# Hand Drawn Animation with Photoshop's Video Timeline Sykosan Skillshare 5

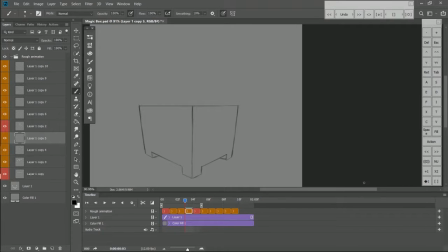And let's continue the work.
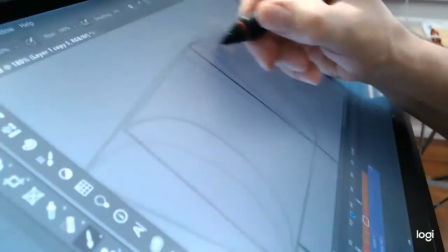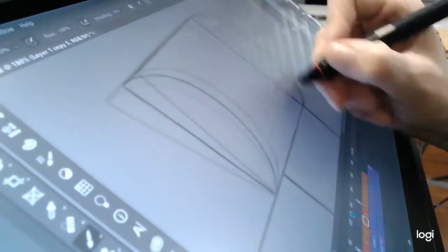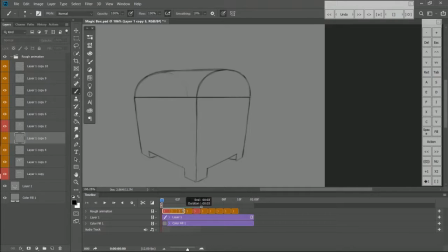Okay, so let's have a look at how this looks. I'm going to expose the first frame a bit longer, the first keyframe and the second keyframe a bit longer too. Adjust the working area here so that everything's visible, and I'm just going to hit play, see what that looks like.
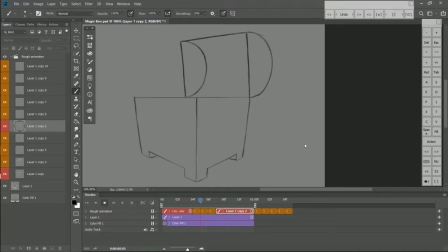I think that's pretty nice. Yeah, I think that looks pretty good. Now I could add yet an extra frame just to cushion things a little bit more, just to ease it out so it looks really nice and sweet. I'm going to do that very quickly.
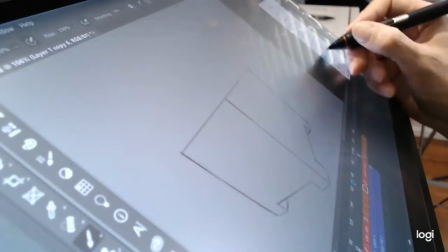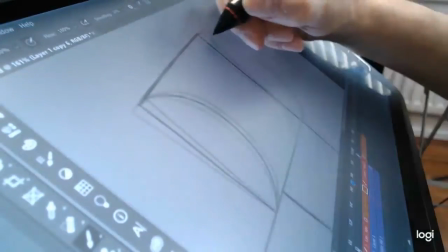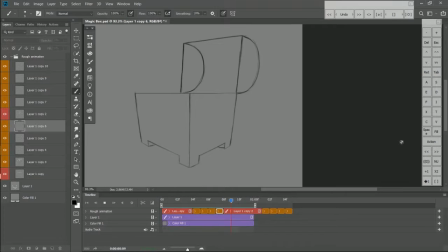Alright, so this looks yeah, even more smooth. Quite like the way it settles as it opens. Now there's one more frame I would like to add, but this time right at the beginning, just before the first in between.
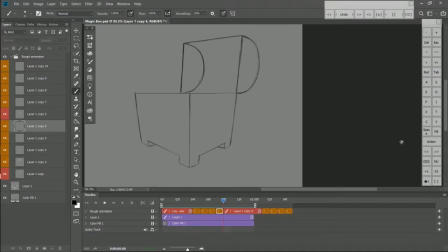I want the lid to open just a little bit so that we get a little bit of what you would call an anticipation to the bit, a feeling that, oh, something's going to happen. So just it's very subtle. The lid will going to open just a little bit before it opens widely and quick.
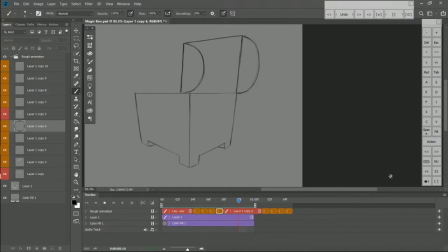So let's have a look at what that's going to look like.
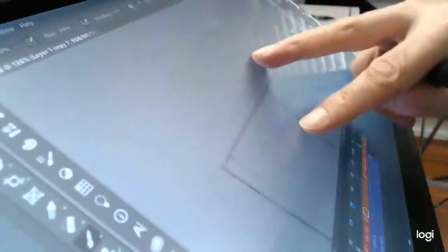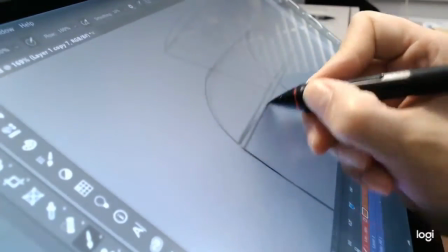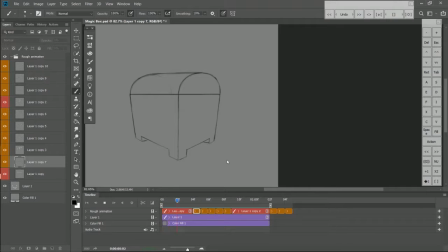Alright, I hope you can see the difference. I think this feels more realistic for a start. It gives us a bit of smoothness right at the beginning. I really like the way it opens now, so I'm quite satisfied with this.
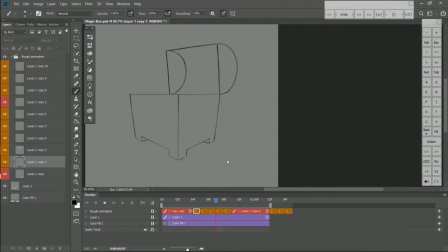I think I will stop with in-betweens. Now it's about doing the in-betweens for when it closes. I think we can be quite clever with this. I believe we can reuse some of the frames that we've created.
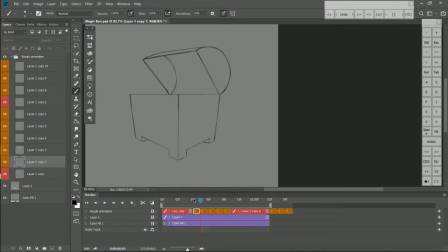So because basically when it's coming back down, it's going to go through the same path, you know, it's just going to go up, down like this. But I would like it to feel a little bit different, so I'm going to go for something a bit faster. I think I would like to reuse that frame when it slightly starts coming back.
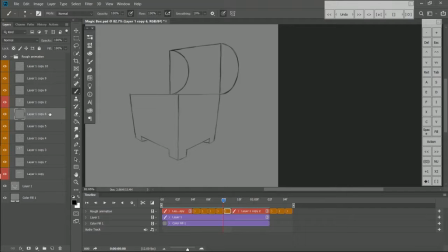So what I'm going to do is I'm going to select it and duplicate it. Go. Then move that at the back over here so that after it's open it starts going down. I'm going to need to extend the background, of course. So I'm going to extend these ones. So it starts closing.
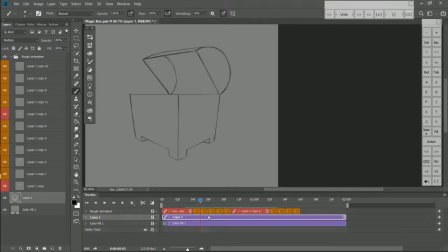Then I want to be quite far ahead, so midway through like this, maybe like this one. So I'm going to duplicate this one as well. Put right down over there.
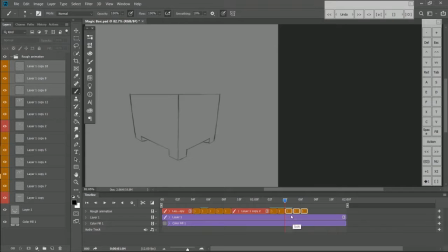I'm going to move these empty frames away for the moment, so just drag them over there. Alright, so first frame starts closing, then middle, then I'm going to imagine that it closes really quickly, so it's a snap, really snappy movement.
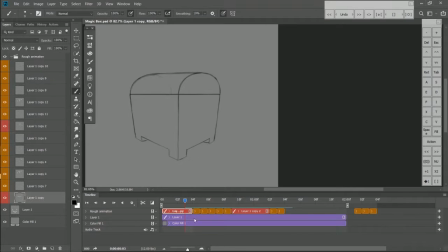So it's going to be perfectly closed, so I'm going to duplicate that first frame, take it at the back here, make it smaller.
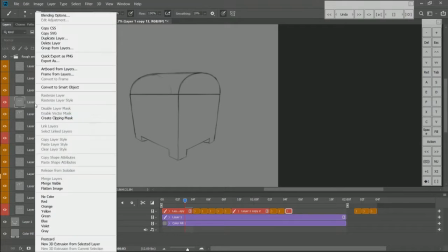Make it orange as well because it's still some kind of in between if you want.
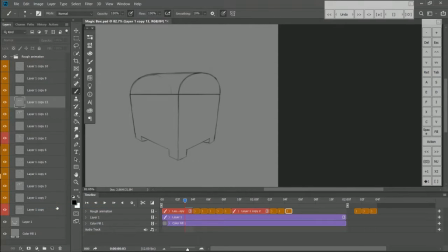So because it's not finished yet.